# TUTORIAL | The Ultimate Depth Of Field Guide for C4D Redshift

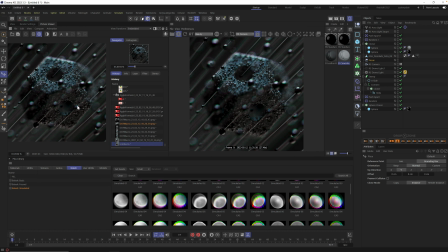[36:14]
Lower aperture works better than high aperture and really picking a zoomed in lens and getting really close in and adding a ton of detail to your scene really accentuates this type of really shallow depth of field look
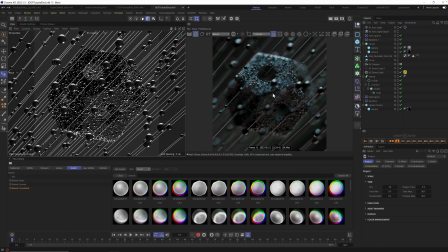[36:28]
all right here's one more tip to take this effect even further and what we're going to do is add luminate materials to some of these spheres to really accentuate these big bokeh balls we're making here so let's get started all we really need to do is take these spheres on the lines and make multiple different versions of them right
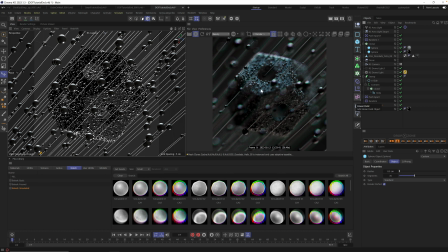[36:48]
now we just have uh these black spheres and i'm just gonna hit uh command c command v to copy and paste this sphere and on this second one we're gonna make a new material let's go head on up to create redshift materials standard and
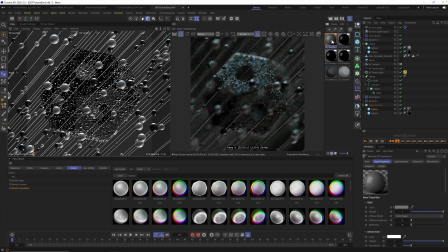[37:08]
i'm gonna drag this one on top of this new sphere and we're gonna go in we don't have to open up the nodes we just select the material scroll down go to a mission and this is where the magic happens crank this puppy up 20
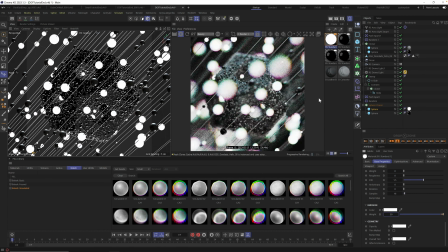[37:21]
we got some bright spheres here now that's too big and too bright so let's first of all make these much smaller so we could do
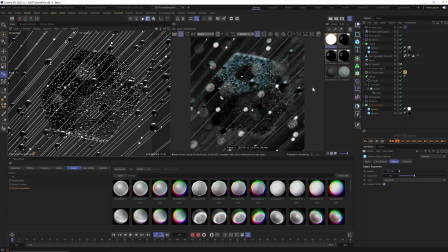[37:31]
something like 0.1 and now they're going to capture the there we go now they're capturing the lane adding these really bright areas and we can also change the color on this. And this is going to help get that really like twinkle light bulb look.
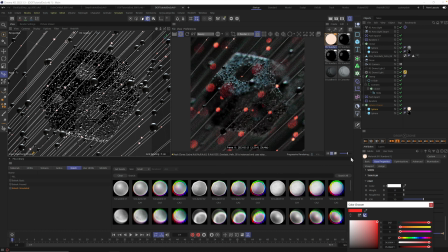[37:48]
So we can go in here and just crank some really saturated colors to add a different mood to this scene. So I love this really, really saturated red. Let's also duplicate the sphere one more time. And it also duplicated our material, which is nice because we're going to make this second one a different color.
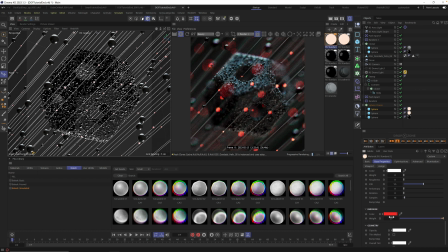[38:07]
So open up this new material, scroll down, and let's change this from red to, I don't know, greeny blue or something like that, a little bit opposite. And now we're getting a little bit of both. There we go. This kind of teal color looks pretty good.
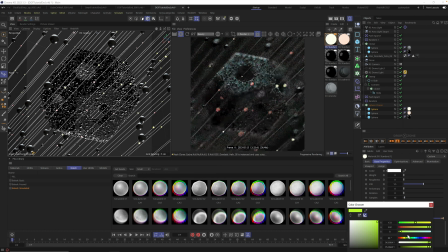[38:26]
We could also mess around with maybe some gold and yellow kind of vibes. Yeah, we could mess around with colors all day, but this is the, I like this teal better. This is the effect I wanted to show you before we leave, because this could be very powerful in really accentuating this look.
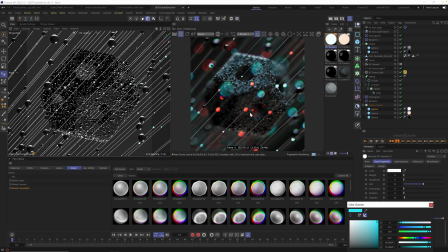[38:44]
And if you're trying to go for that Christmas bulb kind of feel, really make these bright areas, this is a good way to do it. And remember, if you want more or less of these lit up, you can add more in the cloner. So just turn up this number to add more spheres to your clones.
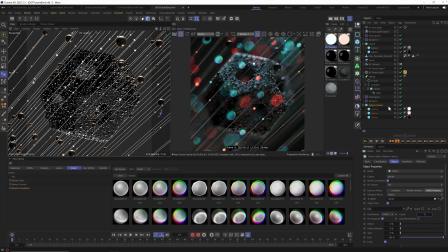[39:02]
or you can change the ratio between the different spheres. So right now we have a kind of a one, three to one ratio, right? We have two bright ones and one black one. So there'll be more bright ones in our scene.
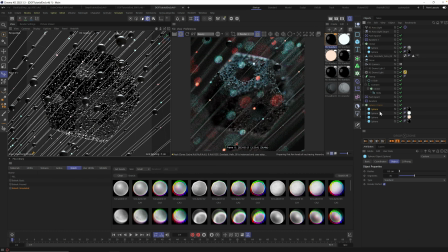[39:18]
And if we just want to change that and make it more even, we can add another black sphere and this will just reduce the number of these really bright areas. So you still have control even if it's random in your sphere. cloner. All right, that's it. I just wanted to share one more quick tip to push this look to the next level. And hopefully this helps in your next render.
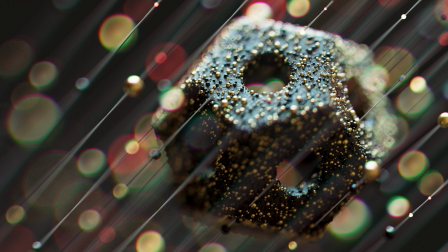[39:38]
If you have any questions or anything didn't work in this tutorial, please let me know down below. I love hearing from you guys. And I always appreciate when you leave a comment. Thanks again for watching everybody. And don't forget, we have a ton of other videos here on YouTube, all about how to use Redshift.
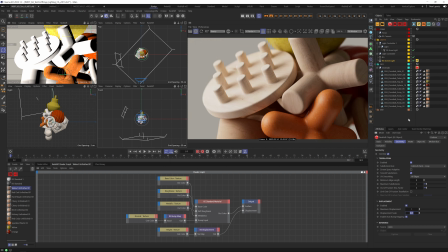[39:52]
So consider subscribing if you're new to our YouTube channel. And with that, I hope to see you in another tutorial really soon. Bye, everyone.